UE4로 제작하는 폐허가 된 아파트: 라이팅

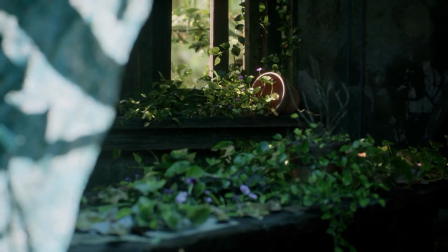[0:16]
Hello guys, my name is Isaac and I am a lighting and environment artist here at Quixel Epic.
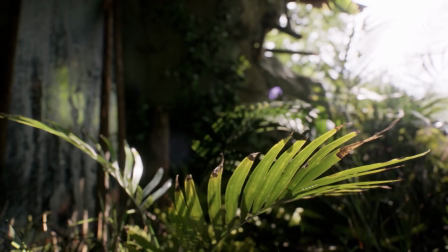[0:23]
This is the final video in my three video series on this abandoned apartment scene.
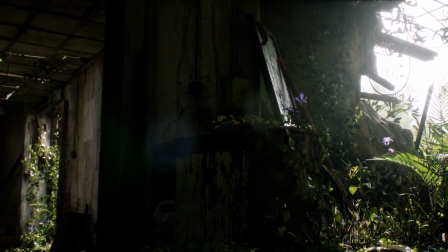[0:31]
And just as promised, this video will be completely dedicated to my lighting workflow.
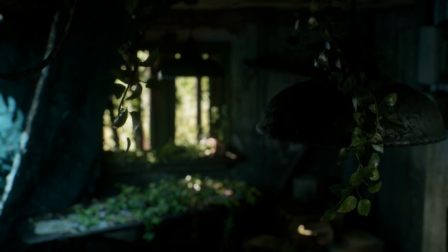[0:38]
I will take you through how I generally approach lighting a scene like this, both from an artistic and a technical point of view.
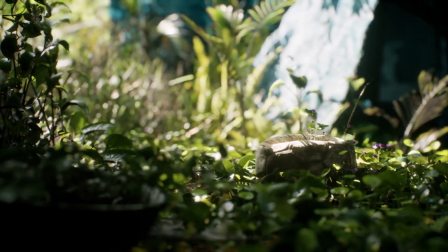[0:49]
Do keep in mind however that lighting is a really really vast subject so I won't of course be able to cover everything in this video but
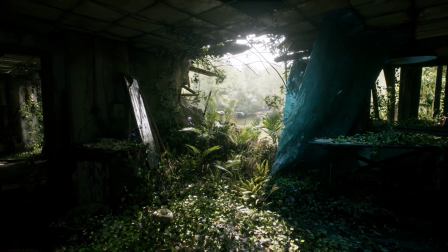[0:55]
I've kind of singled out the aspects I think are the most important and if you have any follow-up questions or want to see a more in-depth
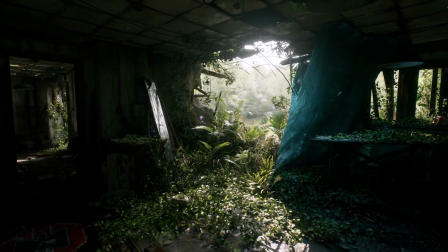[1:02]
video in the future be sure to write that in the comments. So let's dive in!
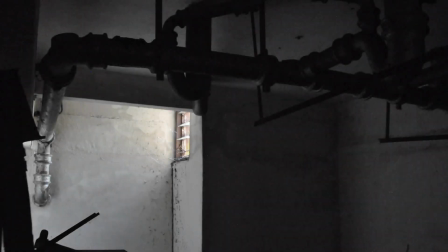[1:08]
Just as I mentioned in my first video I start planning my lighting very early in the design process.
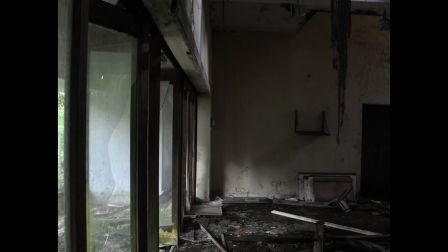[1:15]
When I start working on a new project I try to identify the
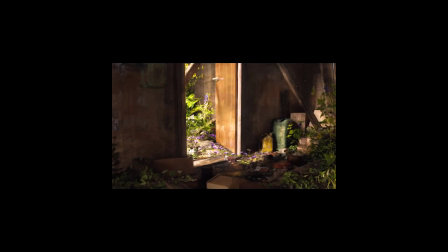[1:20]
most dominant aspects of the lighting scenario that I'm going to be working with.
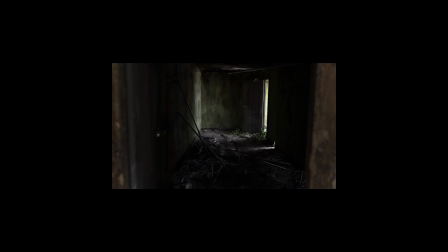[1:26]
And for this project it was really quite straightforward. Since it's an abandoned apartment I'm probably not going to be able to work with any artificial light sources,
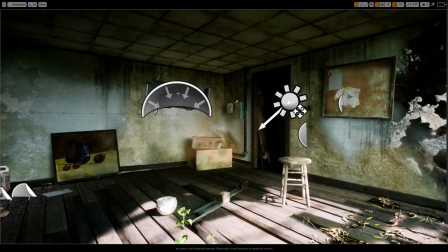[1:35]
so that leaves me with the skylight and the directional light.
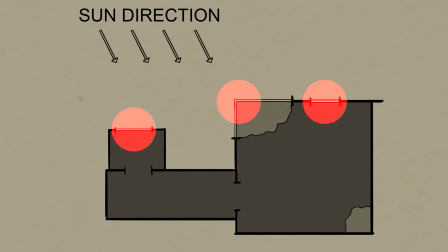[1:40]
And what this tells us is that we are going to have to be a little bit more mindful about where we place the openings in the ceilings and walls.
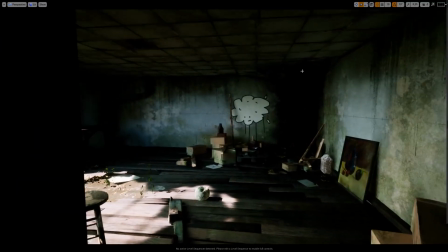[1:49]
Here you can see my first draft of the scene in Unreal is way too dark, so I decided to cave in the roof to allow for more light to come in and, you know,
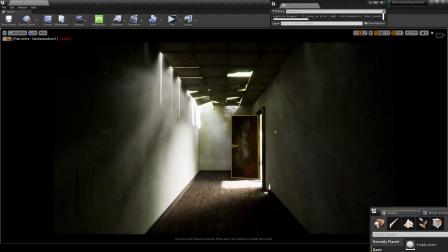[1:58]
clear out the windows a little bit so we can get some more illumination from that. I also placed the ceiling tiles in the hallway so I could move those around and make sure that enough light could come into the hallway and not have everything be completely black.
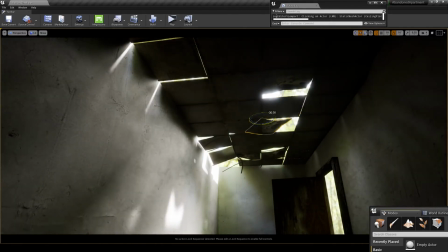[2:12]
I mean if the scene is becoming too dark you can always place an extra fill light in there if you want to but I
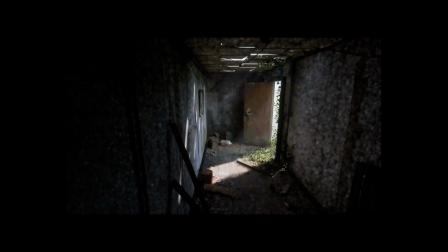[2:17]
prefer to save fill lights and stuff like that until I'm starting to do my actual renders.
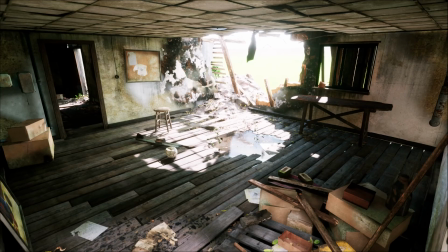[2:23]
Normally I start out with only baking the skylight because it's really important to get the ambient light to
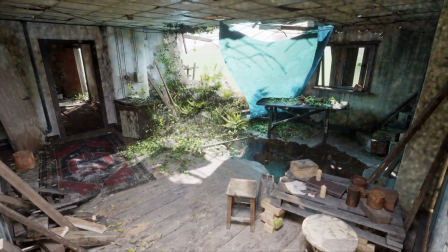[2:30]
a good level before you start adding anything else and once the skylight is kind of where I want it to be,
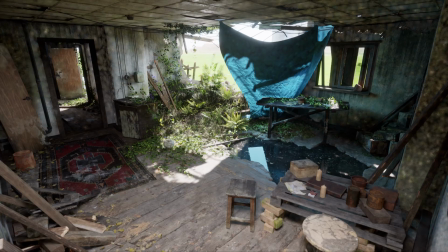[2:36]
I add in the directional light.
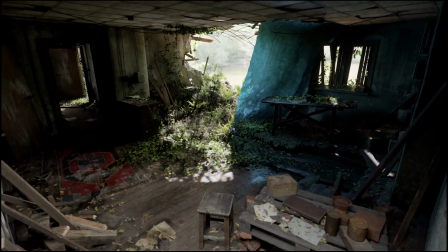[2:38]
And apart from adding illumination, the directional light is a really great way to kind of highlight the core features of your scene.
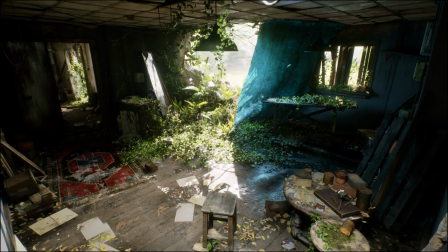[2:46]
Like for example, I knew the football here would be like the centerpiece of the scene.
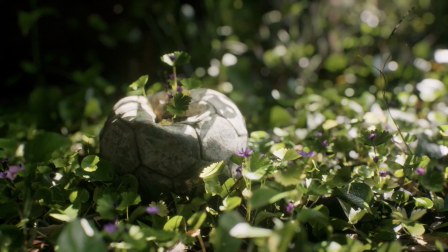[2:51]
So I needed to make sure that the sunlight kind of hit that in an interesting way.
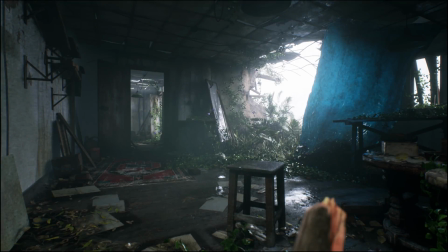[2:57]
And you know, I start experimenting with different lighting setups in regards to like mood and weather and stuff like that as well
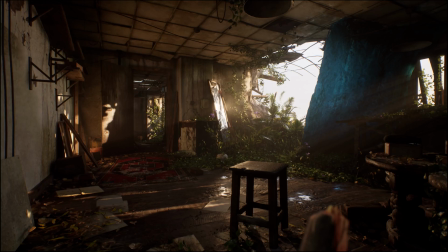[3:05]
and here just like with the concept art speed is really key you just need to get some different kind of lighting scenarios down down on papers you could get a good
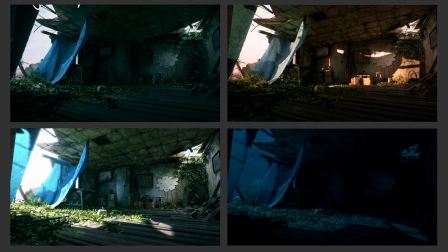[3:14]
overview and then you can start finalizing it later on in the process i
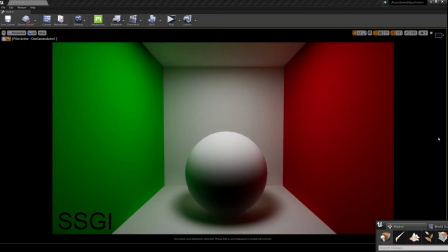[3:22]
also did some experimenting with different gi solutions i tried a simple baked gi the ssgi and the ray traced gi
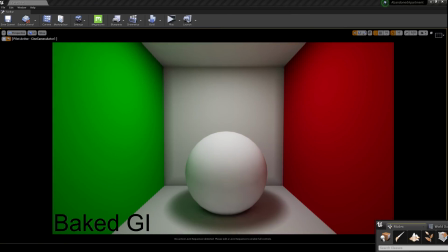[3:29]
and every single of those techniques are really really amazing even though they of course have their own individual drawbacks. But in the end I chose to go for a simple baked solution because I wanted the framerate to be as good as possible.
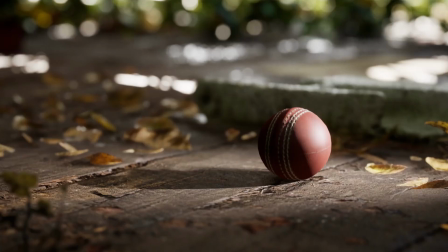[3:45]
Another little lighting feature I just want to give some special attention here are the ray traced shadows. Here you can see the vanilla raster shadows with a long contact shadow and now you can see the difference in fidelity between the ray-traced shadows I'm using here.
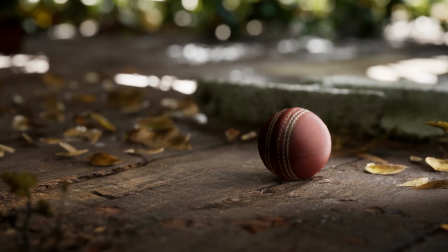[4:03]
And ray-traced shadows also has the ability to blur the umbra and penumbra of a shadow in a really realistic way, which really adds a lot to your scene.
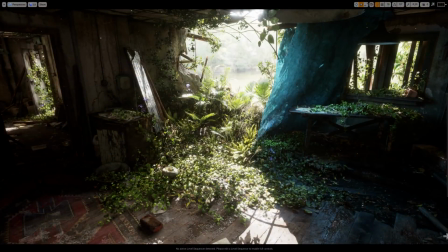[4:11]
So if you have the ability to try it out you really should. Once the lighting is kind of where I want it to be, I start working with a camera.